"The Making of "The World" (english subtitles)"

Grundlegend geht es darum, dass ein Mensch vom anderen ausgeraubt wird, psychisch und physisch. Die Erde kann eben nicht wirklich ohne ihn, aber auch irgendwie nicht mit ihm und es ist ein Hin und Her. Und das Video selbst ist eine andere Metapher, selbes Prinzip, aber andere Metapher. Es geht darum, dass die Erde, in dem Fall die Fiona,
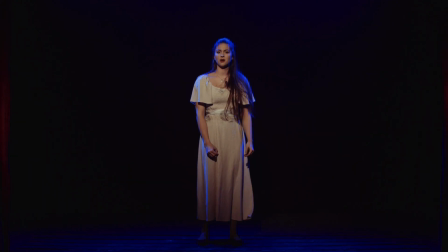[4:34]
im Zentrum der Bühne steht und den Zuseher wirklich durch die Kamera ansieht. Fast schon vorwurfsvoll. Und es kommen immer wieder Menschen vorbei, die auch repräsentativ für die Menschheit sind und gewisse Interaktionen mit ihr ausführen, die immer extremer werden.
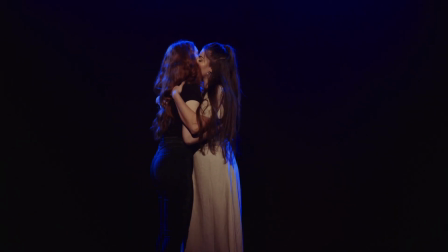[4:52]
Es beginnt mit einer Umarmung, dann wird ihr etwas gestohlen, alles metaphorisch natürlich.
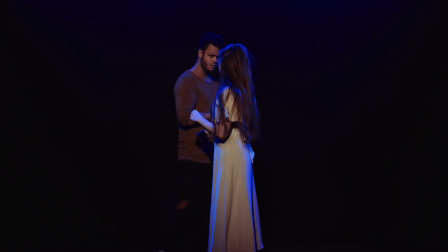[4:57]
Bis hin zu dem Punkt, wo wir sie wirklich zusammenschlagen.
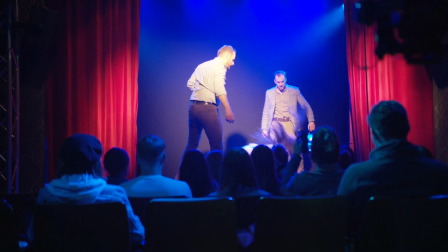Im Rahmen meiner Ausbildung haben wir Bühnenkampf sogar als eigenes Fach gehabt. Wir hatten auch Fechten auf der Uni und war aber primär für die Bühne ausgelegt und nicht für die Kamera. Das Training war super. Ich habe mich gleich wieder zurückversetzt gefühlt in die Zeit, wo wir für diverse andere Stücke geprobt haben.
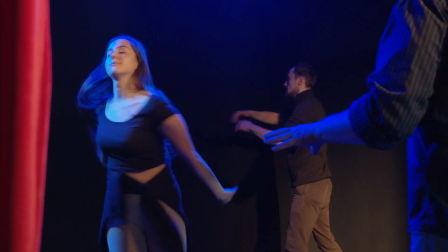[5:34]
Allerdings war es da viel mehr choreografiert und unser Kampftrainer, der NC, war viel mehr für uns da, als es bei früheren Trainings bei mir war. Das Training selbst fand ich wirklich cool und ich finde auch, dass der NC das wirklich, wirklich gut gemacht hat. Ja, die Proben waren wirklich aufregend, aber es hat mich schon sehr gestresst, weil ich den Nick immer wieder mal unabsichtlich erwischt habe.
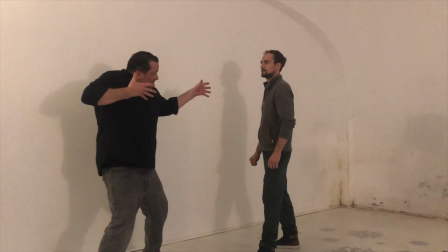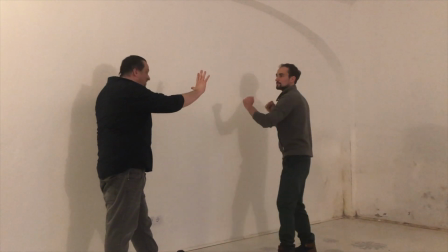[6:09]
Ja, viel besser.
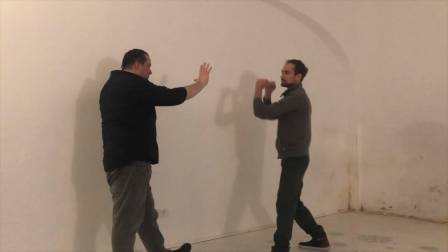[6:12]
Ja, hallo, mein Name ist Enzi Martin, ich bin der Fight Choreographer dieses schönen Drehs. Ursprünglich komme ich vom Kampfsport, 25 Jahre Kampfsport-Erfahrung, und wurde von Tobi eingeladen, die Crew zu trainieren, dass das wirklich so aussieht, als würde man die Hauptdarsteller wirklich schwer mal trainieren.
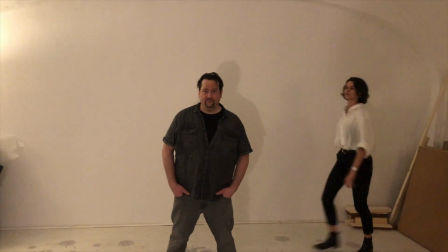[6:31]
Da muss man mal psychische Grenzen überwinden, dass man sich überhaupt mal traut, über die Sozialschranke zu gehen, jemanden zu schlagen. Es waren viele Trainings da, sie haben brav gearbeitet. Das Ergebnis ihnen dementsprechend zufriedenstellend ist. Ja, ich bin sehr gespannt, wie das dann in Zeitlupe wirken wird, weil das ist die große Königsklasse, weil Zeitlupe verzeiht nichts.
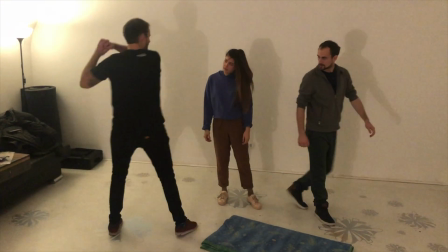[6:50]
Da sieht man halt wirklich jedes Detail, da kann man nicht vorbeischlagen. Da ist schon wirklich schweres Üben dahinter. Die Aufregung bei der Crew ist vorhanden, aber in einem gesunden Rahmen. Sie passen sehr auf sich auf, das ist das Allerwichtigste, weil was wir nicht brauchen können, ist Verletzungen.
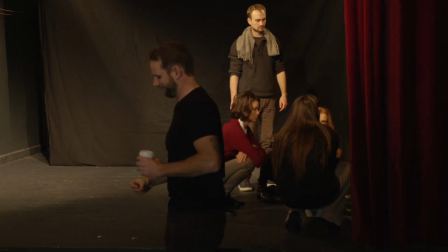[7:05]
Das ist eigentlich das Wichtigste im Training, glaubhafte Darstellung von Gewalt, aber die muss sicher sein.
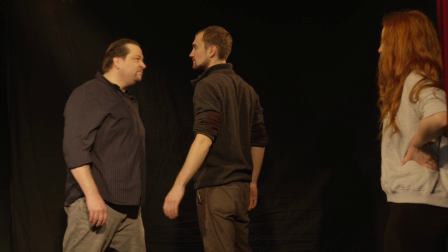[7:11]
Ja, und ich habe heute halt das Vergnügen, das Gott sei Dank nur mehr zu überwachen. Die Arbeit davor, sie ist in den letzten Monaten passiert und intensiv in den letzten Wochen. Und jetzt schauen wir uns das Ergebnis an.
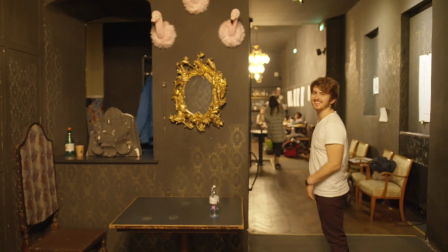Fiona hat mich angerufen und hat gefragt, Lawrence, ich habe dein Umweltprojekt, können wir bei dir recorden? Und ich habe dann gesagt, ja, kein Problem, machen wir das. Und ich wusste noch nicht, was auf mich zukommt und ich habe dann irgendwann mal unmittelbar, als sie dann zu mir, also alle beide ins Studio gekommen sind, Tobias und Fiona, dann das erste Mal das Playback gehört. und dann hat mir auch Fiona das gleich vorgesungen und dann habe ich zum ersten Mal das Gesamtbild gesehen.